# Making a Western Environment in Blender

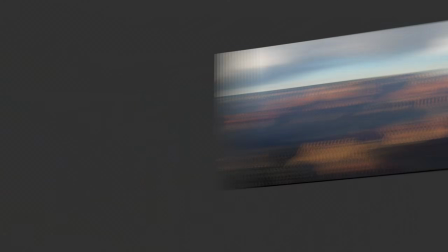[0:00]
While looking up some canyon pictures on Google and other cool canyon-style environments on ArtStation,
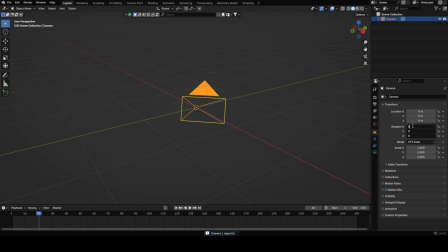[0:05]
I decided to create my own canyon western environment in Blender. After gathering my references for the style, I started with a blockout.
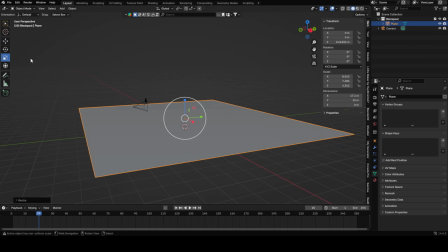[0:13]
First, I positioned the camera to get the right angle, then began working on the shapes and overall blockout I was aiming for.
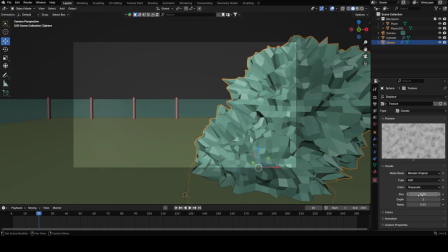[0:21]
I really wanted a detailed foreground, a vast midground, and mountains in the background.
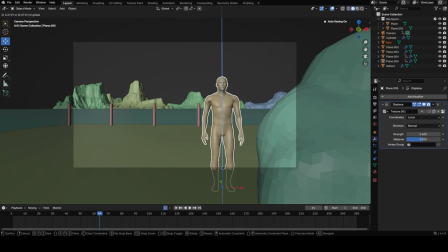[0:27]
For the first mountains, I just used a height map and a displacement modifier. Right after that, I worked on the camera animation.
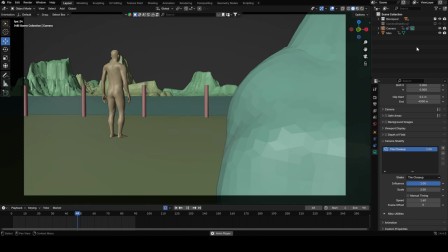[0:34]
I just used Camera Shakify and played a bit with the setting until I was happy.
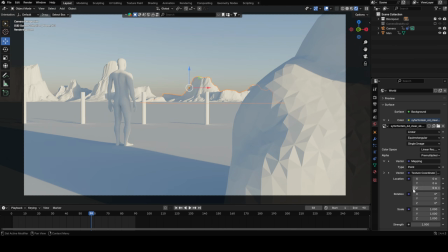[0:38]
I always like to start early with the lighting, so I imported an HDRI that matches the environment.
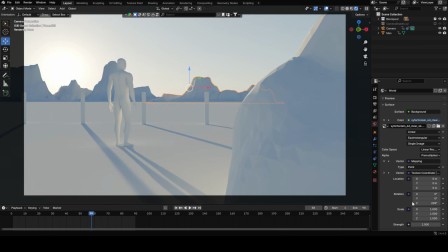[0:45]
I rotated it and adjusted the strength until it looked good.
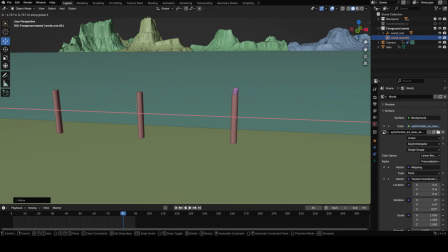[0:50]
With the blockout and lighting done, I started placing wooden trunks for the fence.
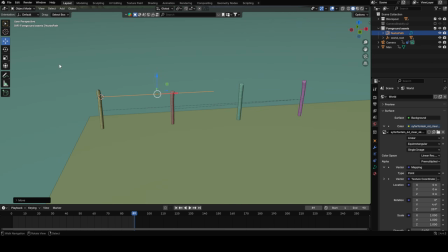[0:55]
Then I used a path curve and ran it through the trunks, adjusting some parts up and others down.
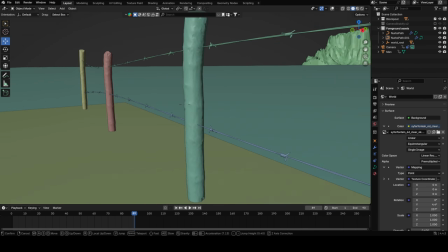[1:01]
I applied barbed wire along the curve so that the curve acts as a controller.
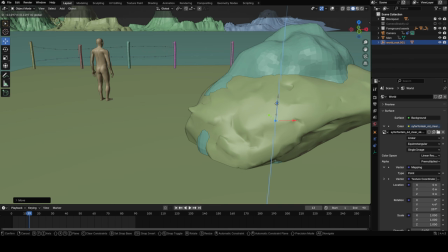[1:06]
Next, I just used a rock from Quixel and replaced the blockout with it.
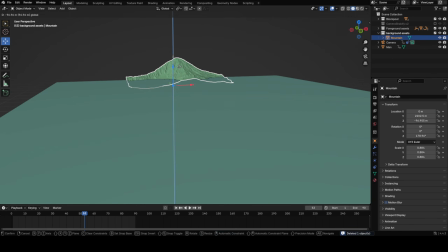[1:13]
For the mountains, I used a model I found online and placed it along the horizon multiple times.
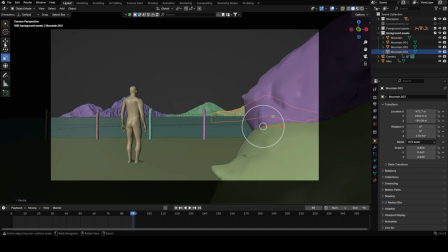[1:19]
I changed the scale and rotation to add more variety.
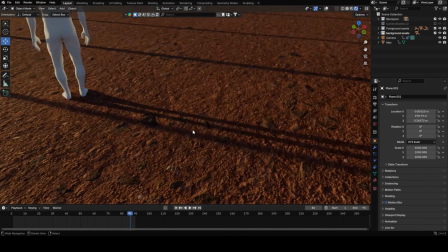[1:25]
I also applied a ground texture while working on the mountains. Now coming to the most important part, vegetation.
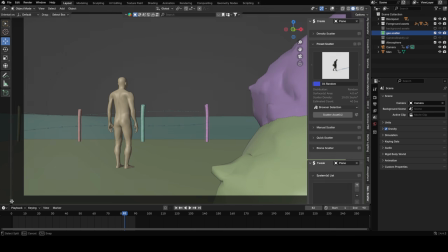[1:32]
For scattering, I used GeoScatter. I got it through the Blender Market Super Bundle a few weeks ago.
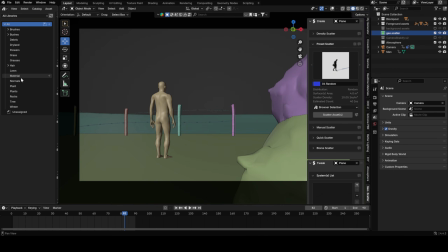[1:38]
But don't click away just yet, haha.
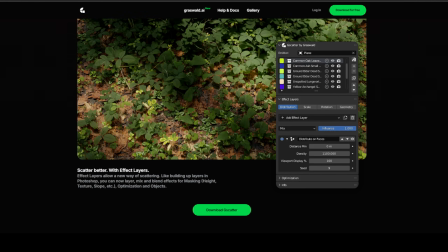[1:40]
The scatter tool I used in all my previous videos is actually free and has almost all the same functions as the GeoScatter add-on,
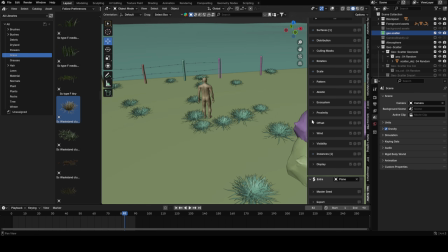[1:49]
so you can still follow along using that one. I've linked it in the description. I started by looking at the reference images I showed at the beginning.
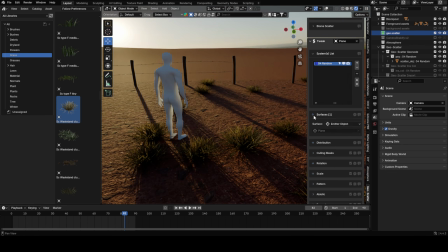[1:57]
While going through them, I began with a small grass layer.
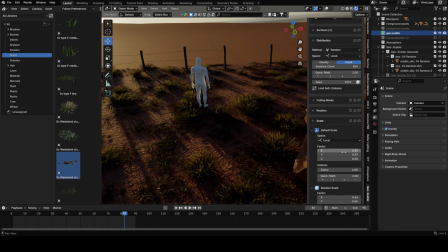[2:00]
I used 2 or 3 grass assets for the main ground cover, rotated them, and randomized their scale.
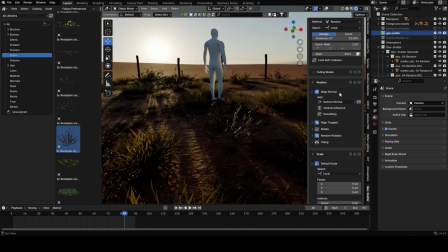[2:06]
Next, I placed some dry bushes. Almost every time I add a new layer, I use the pattern option.
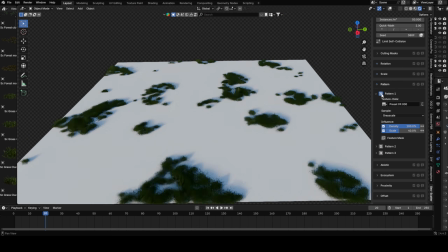[2:12]
It gives the most realistic results.
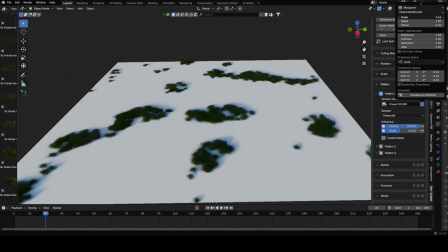[2:15]
Things like flowers, grass, moss, and similar elements usually grow in patches or clusters, not just randomly everywhere.
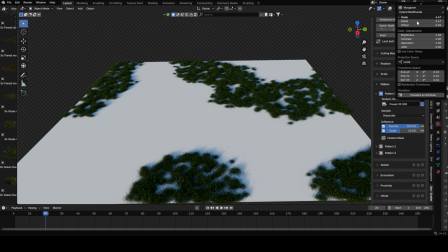[2:23]
In GeoScatter, you can achieve the same effect by simply using a noise texture.
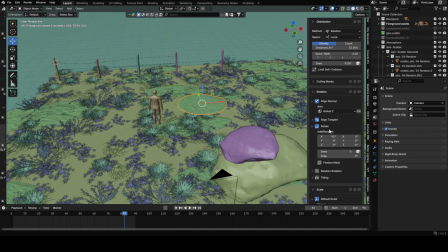[2:28]
I added more grasses and bushes using the pattern option.
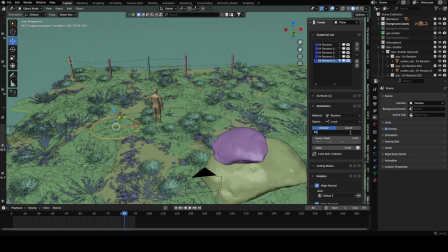[2:31]
After that, I used a ground asset and scattered it all over the floor to make the ground look more detailed.
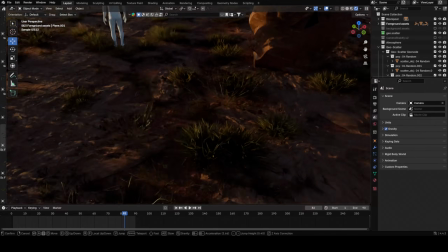[2:37]
This time, I didn't use the pattern option because I wanted it to appear everywhere.
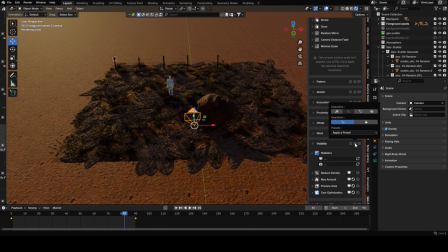[2:42]
To optimize the scene right away, I use camera culling. This option tells each layer to only appear when it's visible to the camera.
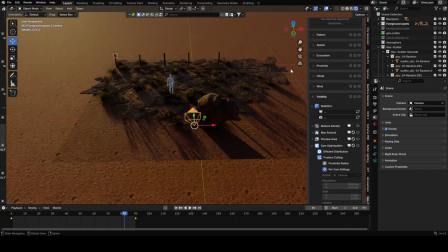[2:51]
I set the range slightly wider than just the camera view to make sure it doesn't remove assets that are still visible at the edges of the frame.
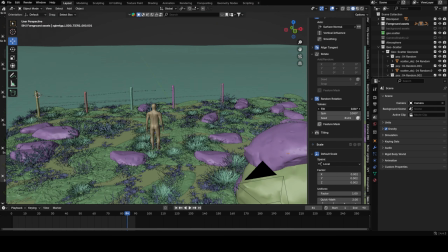[3:00]
I also added some rocks because I thought the scene looked too flat. I rotated and scaled them as well to add more variation.
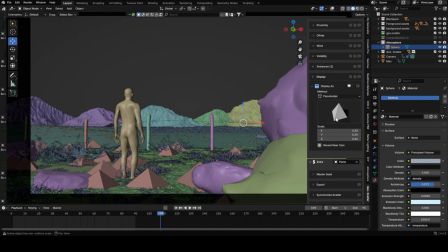[3:07]
One option I absolutely love about GeoScatter is the display as function. It lets you display all the grasses, bushes, and other assets as low poly versions, which really boosts viewport performance.
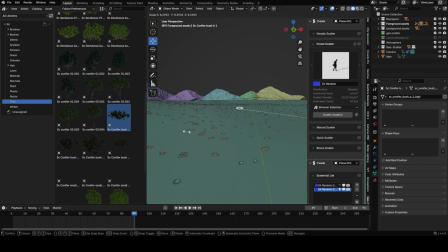[3:21]
Plus, it actually looks pretty cool too. Now I had to do the same thing again, but for the large landscape.
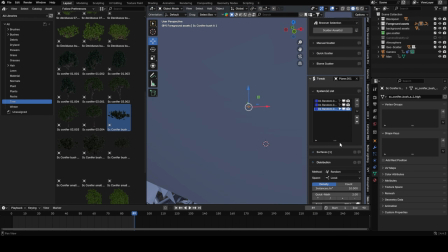[3:27]
I couldn't just apply the scale and start scattering because the first layer would have crashed Blender right away, so instead I manually scaled the assets.
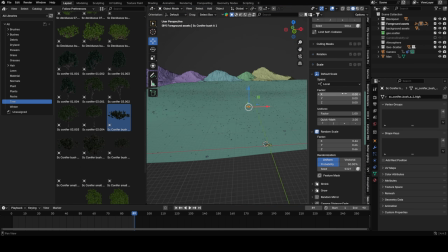[3:36]
I made sure they looked realistic but not too small, so I wouldn't have to crank up the count like crazy.
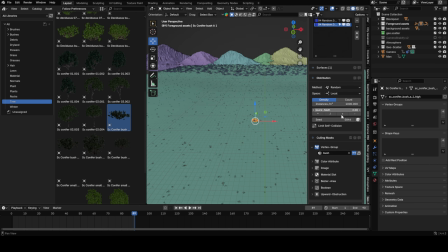[3:42]
While looking at my references, I noticed that many canyon deserts have a large amount of bushes in the background, so I did the same, and it really helped enhance the scene.
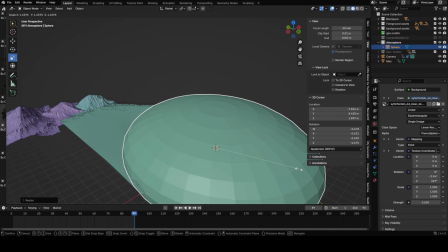[3:52]
To figure out how many assets are actually visible on the large terrain, I added some atmosphere.
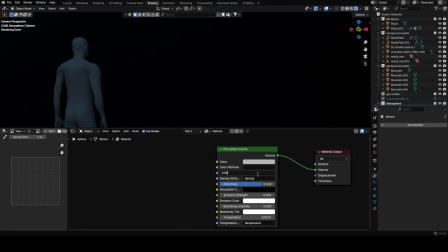[3:59]
I used a sphere with a principal volume shader, gave it a slight blue tint, and added a very low amount of emission.